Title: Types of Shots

Hello again, this is Mr. Zach from the Youth Arts Initiative program. In my last video, I went over the definitions of some basic filmmaking terms. And if you remember, I talked about the term shot. Now there's all kinds of different types of shots that have a variety of uses. So this video will be dedicated to covering some of those types of shots that filmmakers use to tell their stories more effectively. So let's get started.
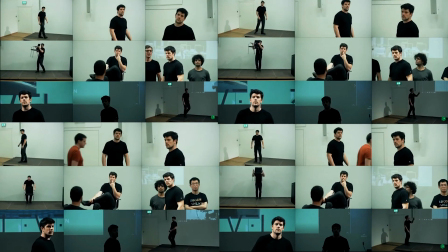(0:31)
Okay, so there's too many specific types of shots to cover in one video, so I'm going to be focusing on the ones that are most commonly used in filmmaking.
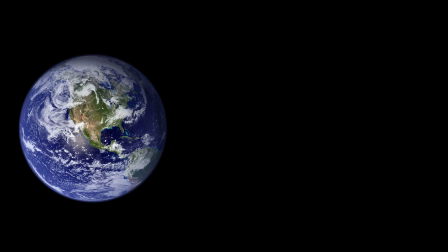(0:38)
Also, shots have a range from really big to really small, so I'm going to go in that order from biggest shots to small shots.
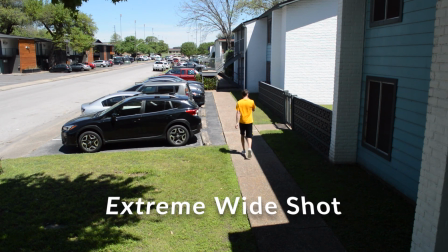(0:46)
So the first shot we have here is an extreme wide shot. These are mostly used to establish a setting. They are really expansive and don't show much precise detail.
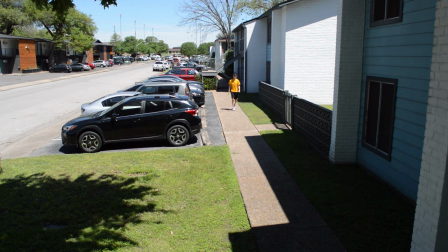(0:57)
Filmmakers will often have their scenes start with an extreme wide shot, as it helps the audience get a sense of where the coming scene is taking place.
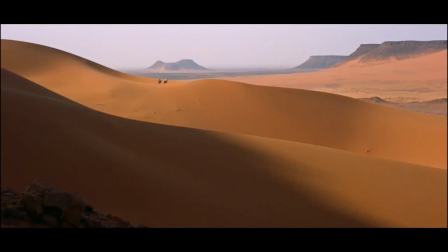(1:06)
So for example, here in this footage taken from the Lawrence of Arabia, we have a really wide shot of camels running through the desert,
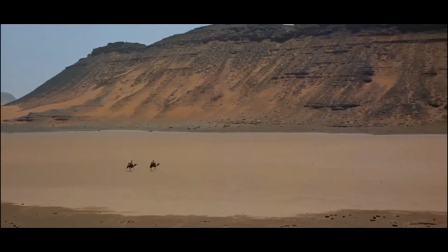(1:15)
and it helps the audience get a feeling for how vast the setting of the story is.
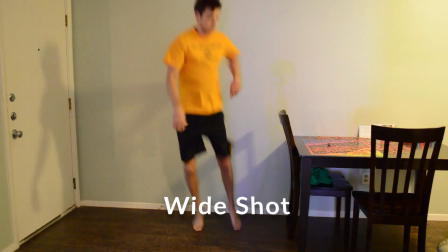(1:22)
Next up, we have the regular wide shot. These shots are usually just wide enough to comfortably fit an entire person in the frame.
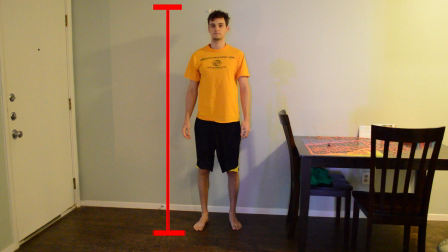(1:30)
These are also sometimes known as full shots, by the way. And these shots are also commonly used for scenes that have some kind of action or movement in them, because you can still see the whole character and follow along while still making out some more fine details.
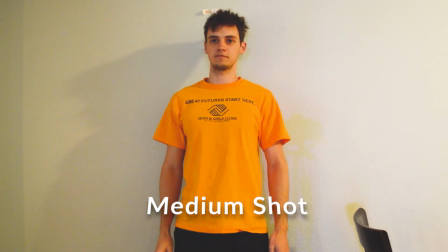(1:47)
Moving on, we have the medium shot. Medium shots are typically shots that encompass the body from the waist up,
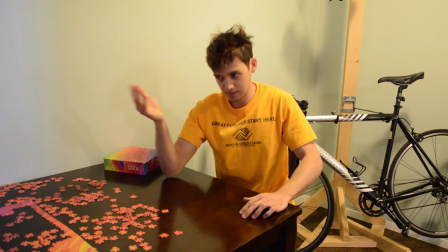(1:55)
and they are often utilized by filmmakers in scenes with dialogue.
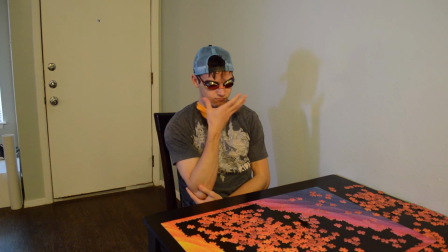(1:59)
For example, here you have two characters talking, and you don't really need to see their legs to see that they're having a conversation.
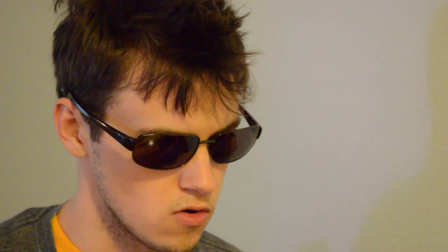(2:07)
So now we're going to talk about the close-up shot.
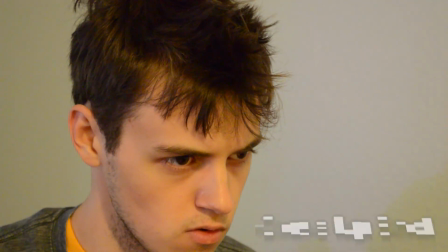(2:10)
These shots are mostly used to simply convey emotions and reactions of characters, and they usually just show the face, like you see here.
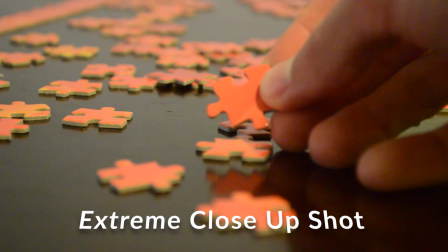(2:20)
Last but not least, we have the extreme close-up. And the purpose of these shots is to show the audience exactly what you want them to see.
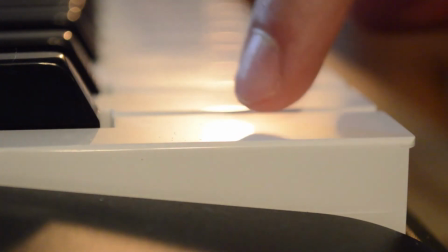(2:28)
There's no missing it. So if there's an extremely important detail you're trying to show in the film, this is the shot you're going to use for it.
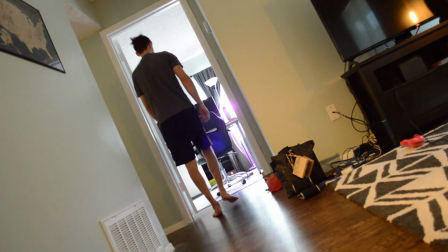(2:38)
So just because we have some time left in the video, I'm going to cover this shot here, which is called a Dutch angle.
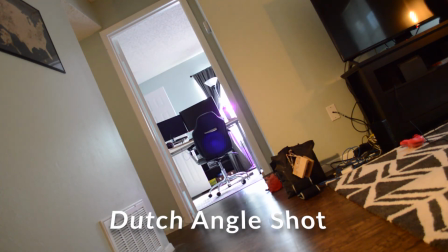(2:42)
And as you can see, the shot has been tilted to the right,
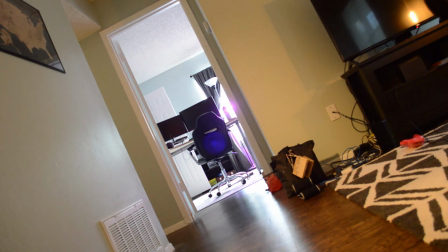(2:46)
and the purpose of shots like this is it kind of gives the audience a sense of unease, and it can be used in a lot of cool ways.
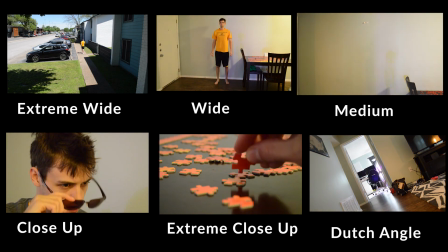(2:56)
Congratulations! You just learned about 6 different types of shots. There are a lot more out there, so maybe we'll get to the more complicated ones in future videos.
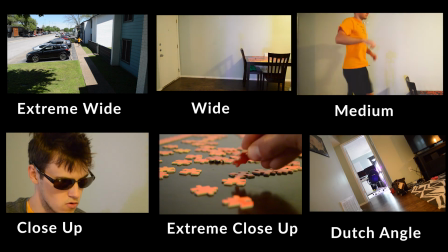(3:05)
I know that was a lot of information, but I just want to cover a couple more notes that might have left some of you confused.
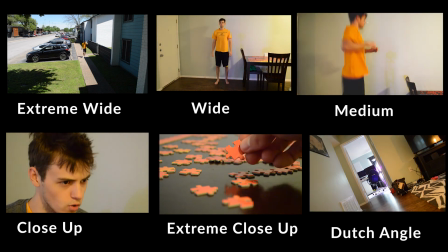(3:12)
Firstly, I know that I talked a lot about how much of a person you can see in a shot,
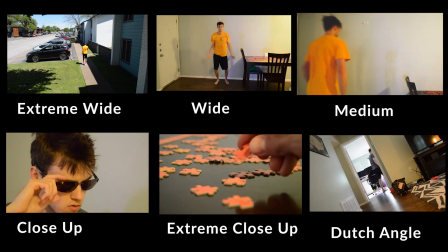(3:16)
but that doesn't necessarily mean that these rules only apply to shots with people in them.
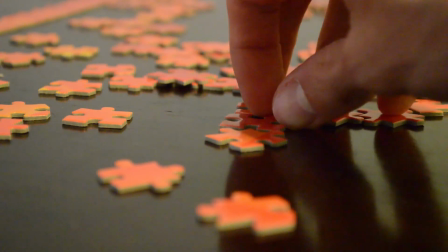(3:22)
For example, the extreme close-up doesn't really show a person.
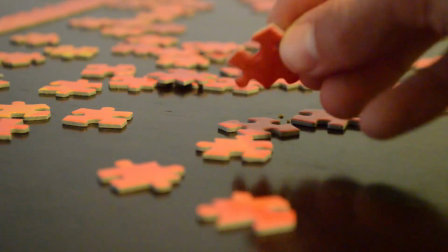(3:25)
Or you could show a scene that only has objects in it that is still considered, say, a medium shot. If you just kind of picture or imagine that a person was standing in the shot, that's a good way to tell what kind of shot it would be, or it is, even if somebody isn't physically in the shot. And another note I wanted to make is that these rules don't apply just to filmmaking. They can be applied to both photography, drawing, and a variety of other artistic mediums. Alright, that's all I have for you today. I hope you guys learned something, and I will see you in the next video.
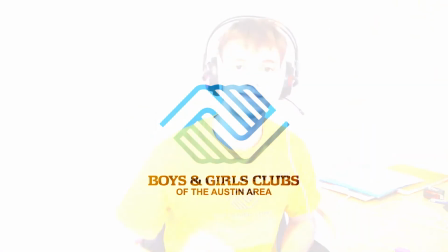(4:02)
Adios!